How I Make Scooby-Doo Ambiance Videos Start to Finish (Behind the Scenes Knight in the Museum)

You can see Photoshop will just run through all the night frames one by one and kick them all out as separate images.
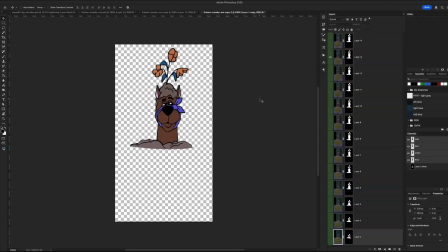(16:56)
Same thing with Scooby. What I realized with Scooby, though, is I was missing a couple frames. I wanted his head to stay up and him to blink while his head remained up, so I created those frames.
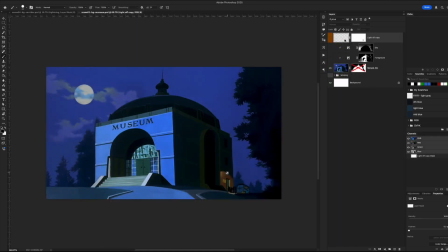(17:13)
Those were not in the cartoon. Then I save out all the lightning frames
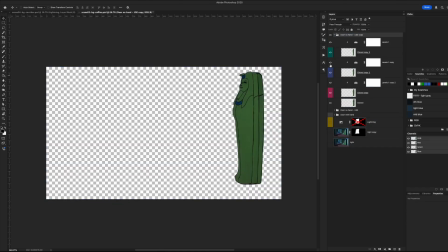(17:24)
and save all the coffin doors
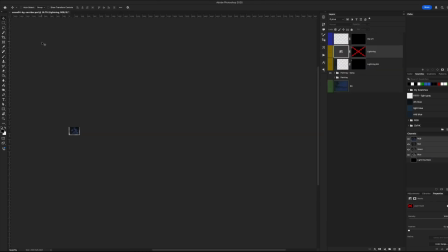(17:30)
and the paintings.
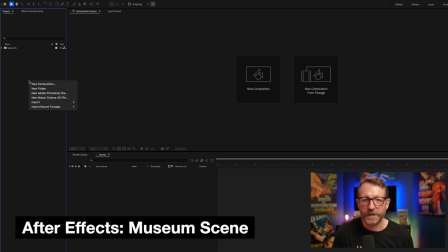(17:36)
Now that all the animated stuff is done from Photoshop, we move into After Effects. This is where all the animation will actually take place.
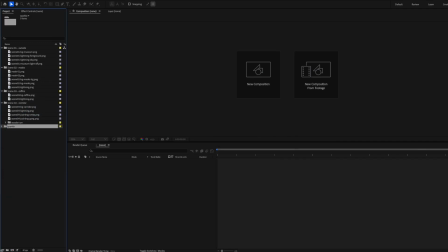(17:46)
So I drag everything into the project and we start with the museum scene.
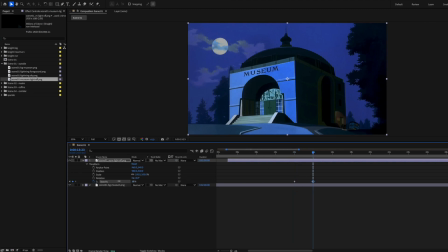(17:52)
So we drag background images in, the lightning images, and the light turning on and off. And now we animate the night. And the turning head. I am by no means a professional After Effects user, and I used to do these animations directly in Final Cut Pro, which I think was pretty foolish, but I didn't know what I didn't know. I get a little better and a little faster with each video, but still quite a lot of work.
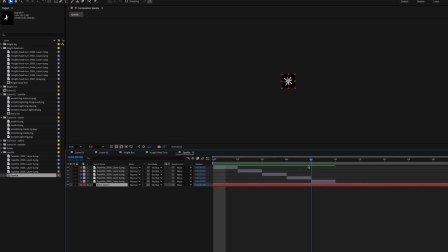(18:30)
So animating the sparkle and then dragging that into the different night animations.
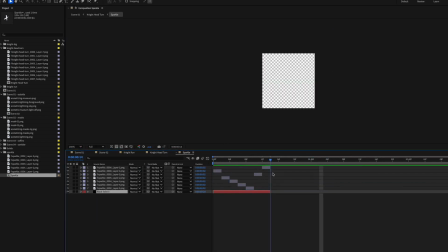(18:37)
So every time the knight appears, he has a sparkle on him. And once these are animated, I can drop them into a scene anywhere.
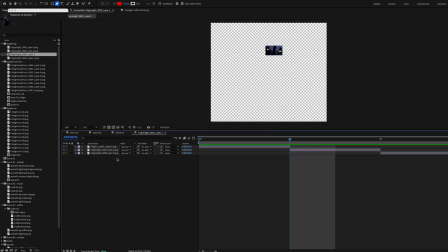(18:48)
Animating the blink
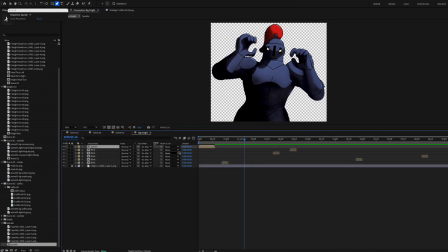(18:53)
with the sparkle.
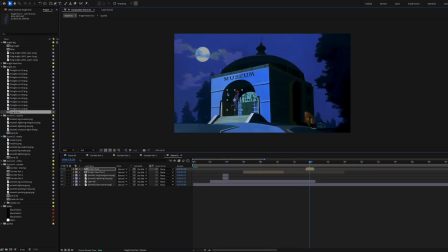(18:57)
And then pulling those animated knights into the scene and sizing them and moving them where I want them to go.
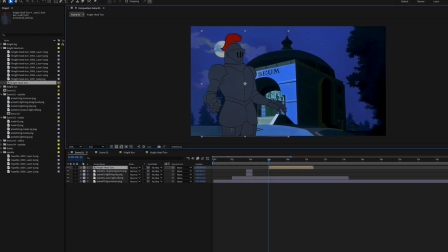(19:07)
A lot of times I don't know where I'm going to put them when I start. I just kind of make it up as I go.
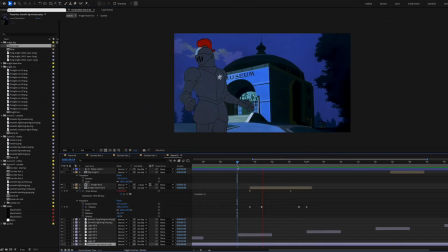(19:15)
I thought I wanted him to rise up in the foreground, but decided at the last second I wanted him to rise up back there.
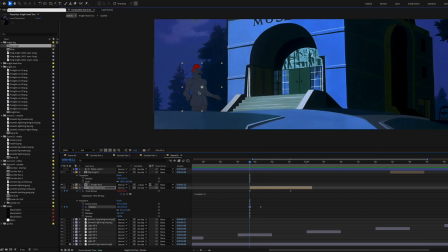And then I mask it out.
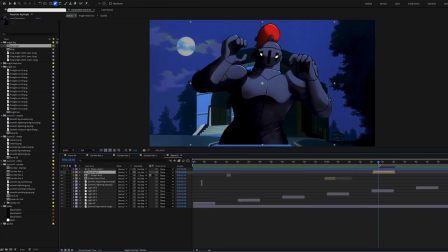(19:32)
Then I add this big knight in the foreground.
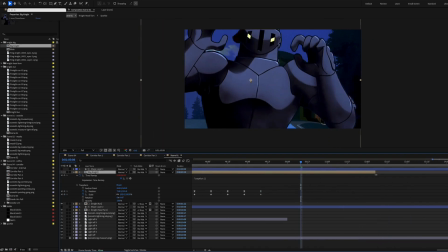(19:39)
This was a last-minute decision to make him walk towards you and get darker as he comes towards you.
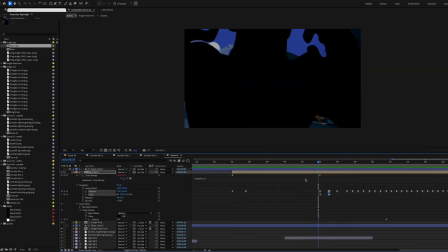(19:44)
I'd never done that before, and it took quite a while for me to figure out how to do, but I think it turned out pretty well as a scene transition.
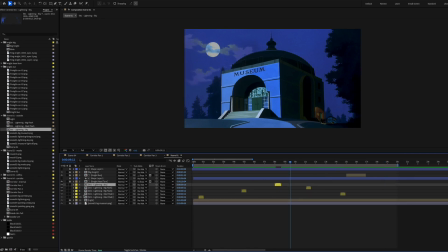(19:52)
And then finally I do the lightning. I just space it out to make it seem natural.
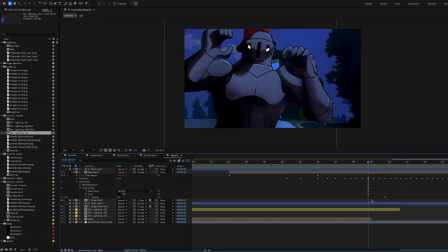(20:01)
And that scene is all set.
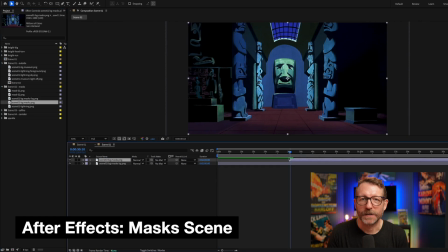(20:07)
For the masks scene, I wanted to push myself a little bit, so I tried a pan in,
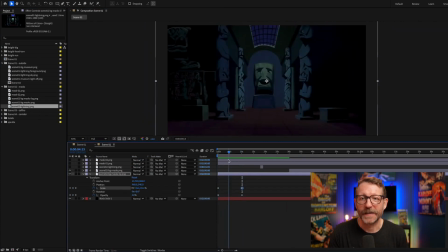(20:12)
which I'd never done before, and I thought it'd be cool when it's panning in to have the masks part like you're walking into the room.
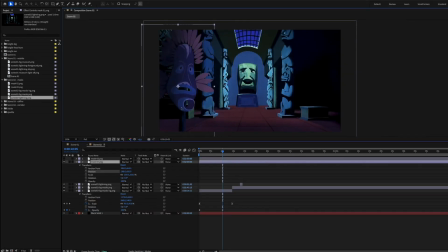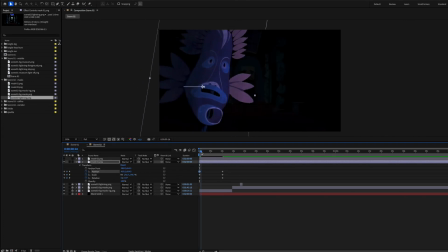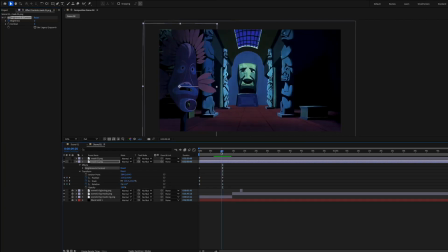(20:29)
It took me a while to get this dialed in, so it felt like a smooth intro to the scene.
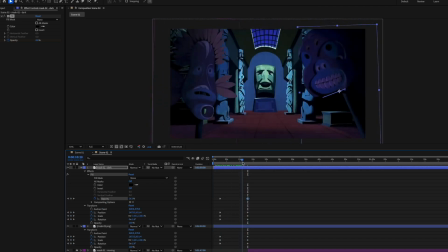(20:40)
So each mask had to go from dark to light and big to small and pull back from the center to its position and then continue to move slightly throughout the entire scene.